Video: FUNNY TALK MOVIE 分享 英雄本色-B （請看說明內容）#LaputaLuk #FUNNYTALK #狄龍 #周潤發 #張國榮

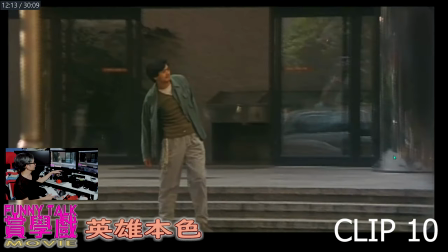0:00 好 到第10 track第10 track是特別的
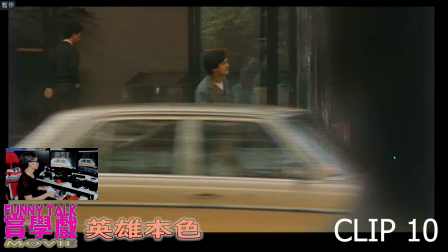0:08 這裡表現了法哥的演技法哥用跪了腳走當然當時有一輛名貴房車經過不知道是否刻意還是甚麼
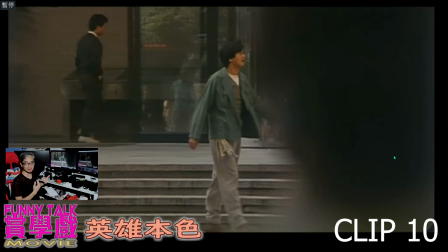0:23 形成了一個對比在我這個觀眾的立場一個地底泥被迫了亦凸顯了一件衣服很舊接著有一輛金色的房車經過這是一個很大的對比
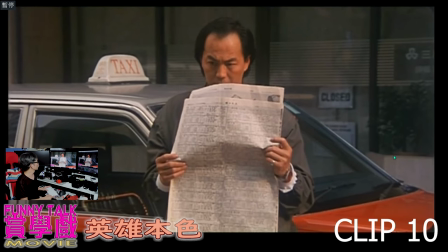0:43 這裡安排宋子豪去遇上法哥法哥在這裡
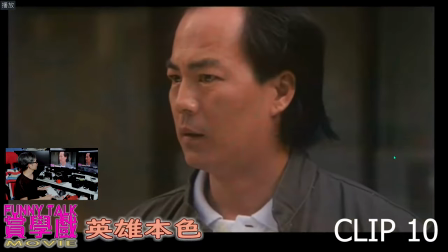0:52 剛才那一刻那一刻其實他整條路走的時候他假裝逼的東西因為他真的沒有逼他假裝逼的東西很絲絲入扣
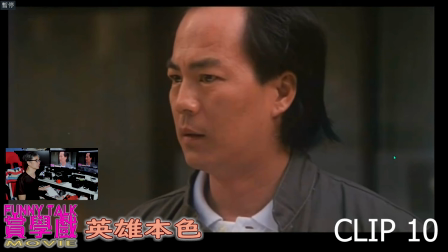1:04 因為他的眼睛他的樣子和演技向上向上滑滑滑滑的他的行為動作加上他逼的腳就突顯到他很挖強在行為動作中不認輸
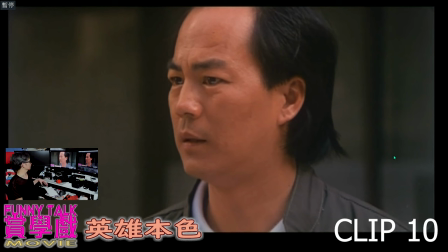1:24 這件事又是一個coast up大特寫即是迪龍哥的演技見到一個老友咦?為何會這樣呢?他很詫異
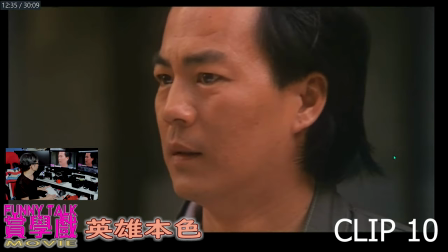1:38 發哥在這裏
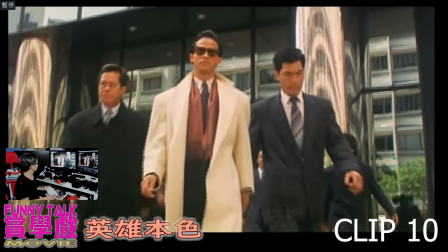1:41 這個就是李梓雄角色裏面就是阿成
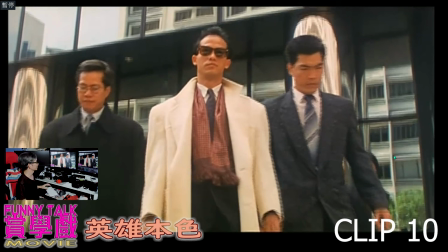1:49 這個大傻哥 旁邊這個就不知是誰走出來很威風在電影裡面原本是年輕人現在就變成大了
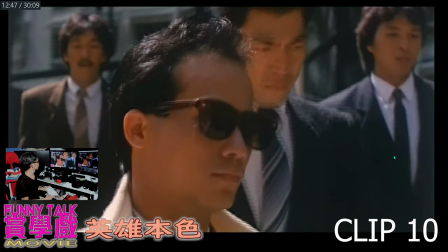1:59 這個又是一個大的反差厲害的導演才會做到這件事
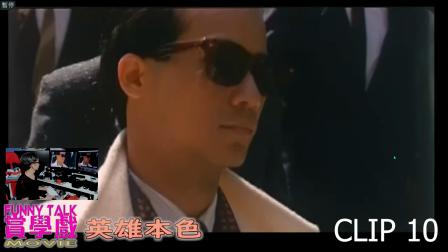2:07 可以看到
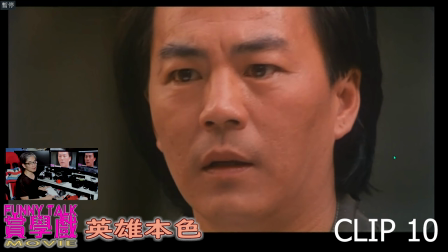2:11 宋之河也很詫異年輕人變成大了而馬哥就變成了地底
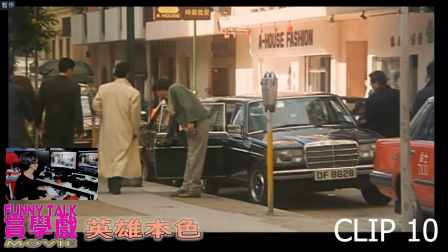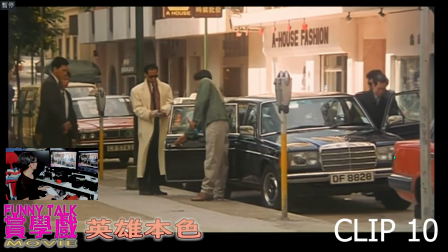2:26 可以看到他的演技這裏也是一個很大反差
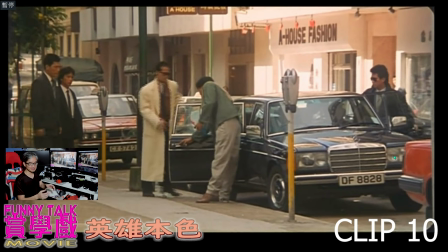2:34 李子虹給別人抹車就抹車但導演特地安排到他丟在地上就不要直接給他因為你直接讓他在戲劇上沒有過程
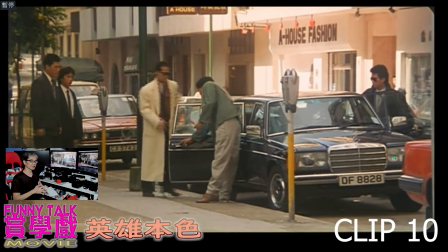2:50 不如就遞到地上遞顯到他多麼卑劣
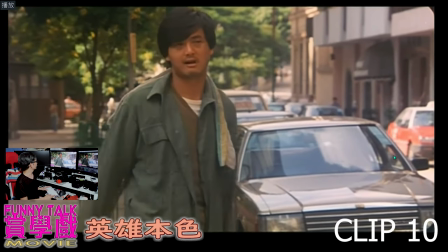2:58 當然這裡就是他上車發哥在這裡準備去撿錢
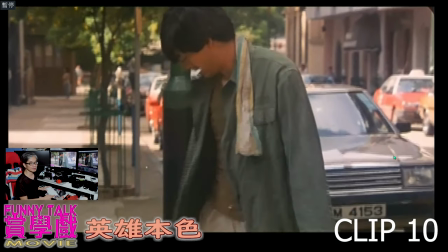3:04 他的樣子 剛才的演技就是幾個無奈就是引氣吞聲那種
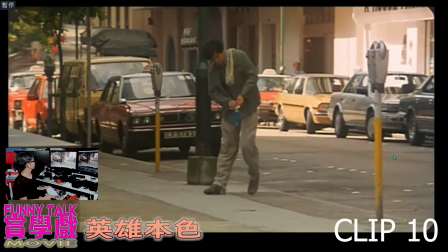3:11 不是普通人他撿錢 演技都很厲害屈指腳
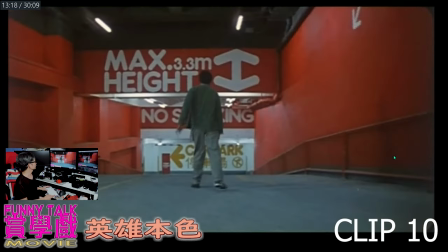3:19 接著他走這裏是一個大獨舍他走過去吃飯很趕的 為什麼呢吳遠心導演在停車場裡用盡了很多東西就是行車的
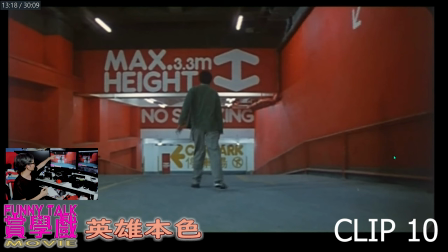3:39 路接著有樓層的橫線在攝影上他做了很多事情在場口突顯了法哥那種孤單不黎
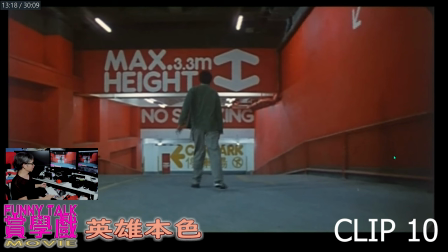3:54 但有一種英雄的器蓋你試想想 現實在停車場上你走就走路上有些車鑽過不會有那麼有藝術性的畫面鋪排
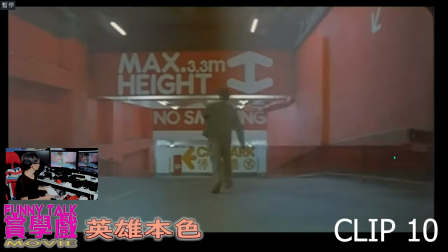4:11 它一直很孤單走
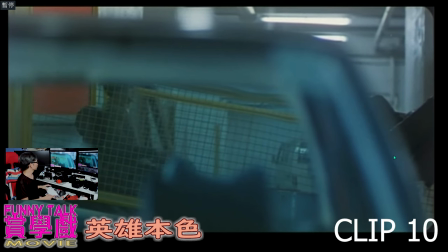4:17 然後坐在椅子上即是清潔
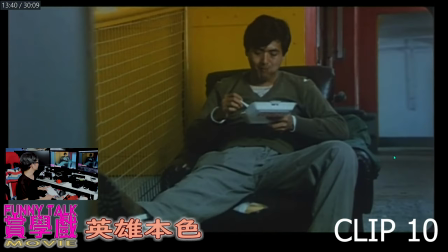4:24 在這裡又是很棒為什麼呢在停車場裡其實如果你說做打掃的東西其實是不會這樣坐在這裏因為你知道停車場裏面
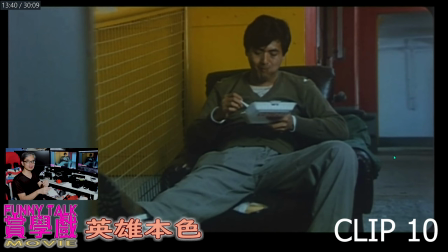4:41 都有一些工作員間清潔員工工作間或者有一個鎖鎖給他吳宇森導演又在這裏突顯了一件事就是他發覺就這樣坐在停車場
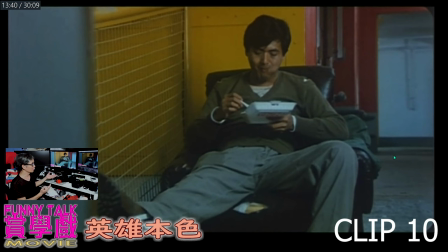4:59 變成一個比較勁的反差即是他連這個工作房也沒有你說多淒涼這個又是導演的心思
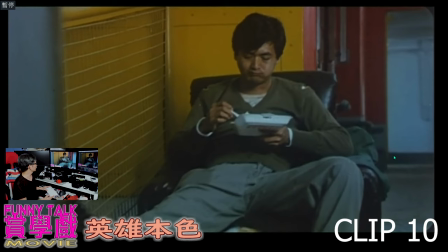5:14 令到角色比較突顯出來接著吃飯接著吃飯
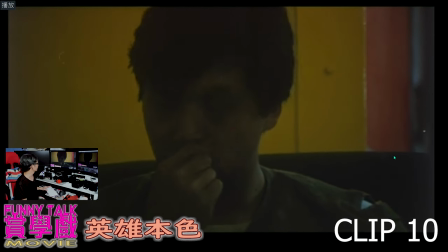5:23 這裡就是雷志良先生說的
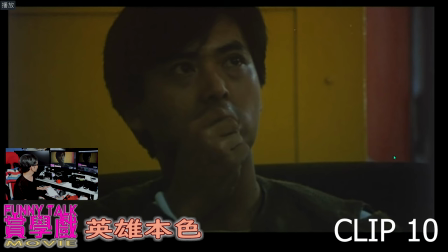5:29 有一個很棒的位置
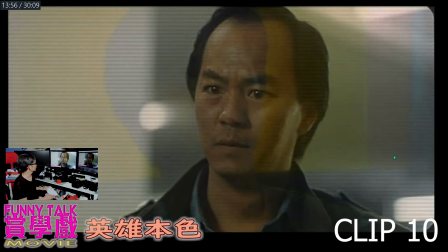5:32 迪龍哥會合馬克哥
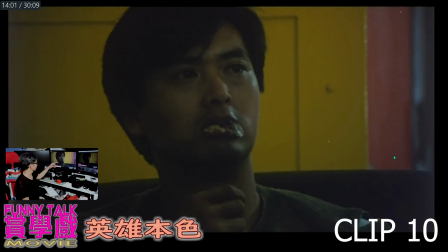5:41 這就是雷智陽先生說的東西現在正在圈中就是你吃飯就吃飯你咬著半塊雞在嘴上這也是一個導演的想法或者是發哥演技的想法
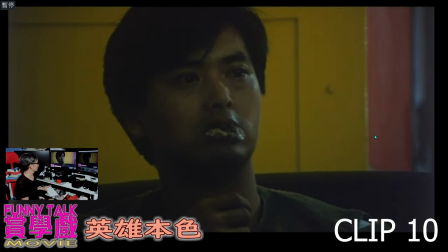6:01 你吃雞便吃雞但現在畫面剩下半塊雞再突顯角色是更淒涼還要拔一拔雞 拔斷
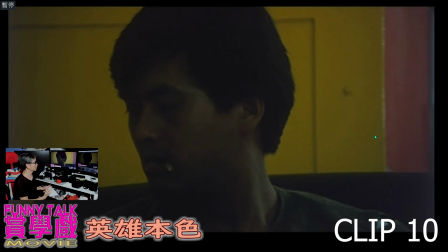6:19 這個又突顯角色真的很淒涼接著手把雞撕斷進口裡通常在街上只有極
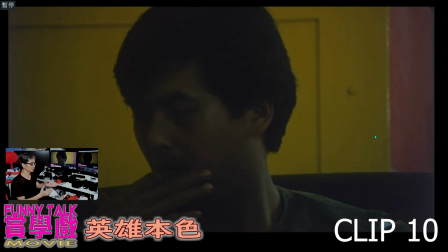6:38 度淒涼的人即是那些真慘的人才會做這些動作所以這也是一個很好的場合然後
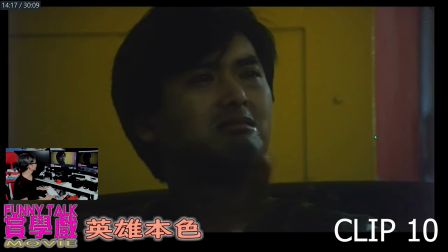6:49 在這裏他原本很挖強接著見到宋子豪
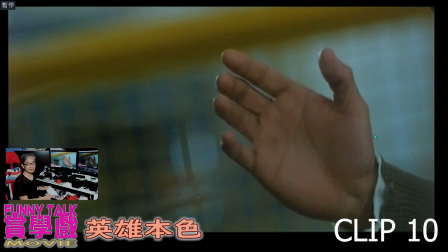6:58 接著感動到眼淚在眼裡朗下
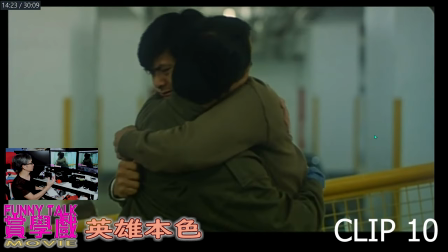7:07 接著他重逢用手握起來拉起發哥接著
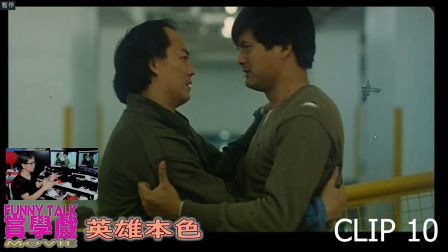7:18 這裏突顯了他們倆的友情變回一個兄弟情因為真人法為了迪龍才會被迫腳這裏迪龍就說
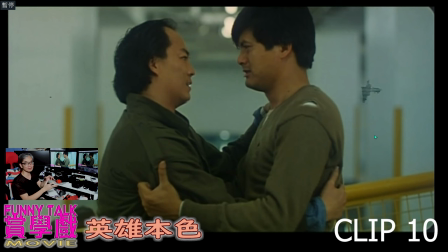7:35 我就算之後打斗腳也要還給你這句對白是呼應他的罪咎感在這裏有一個很大的落差
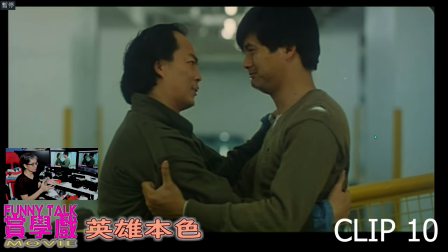7:51 落差就是在這裏他們很開心重逢接著那個大的落差就是張文化說我等了他三年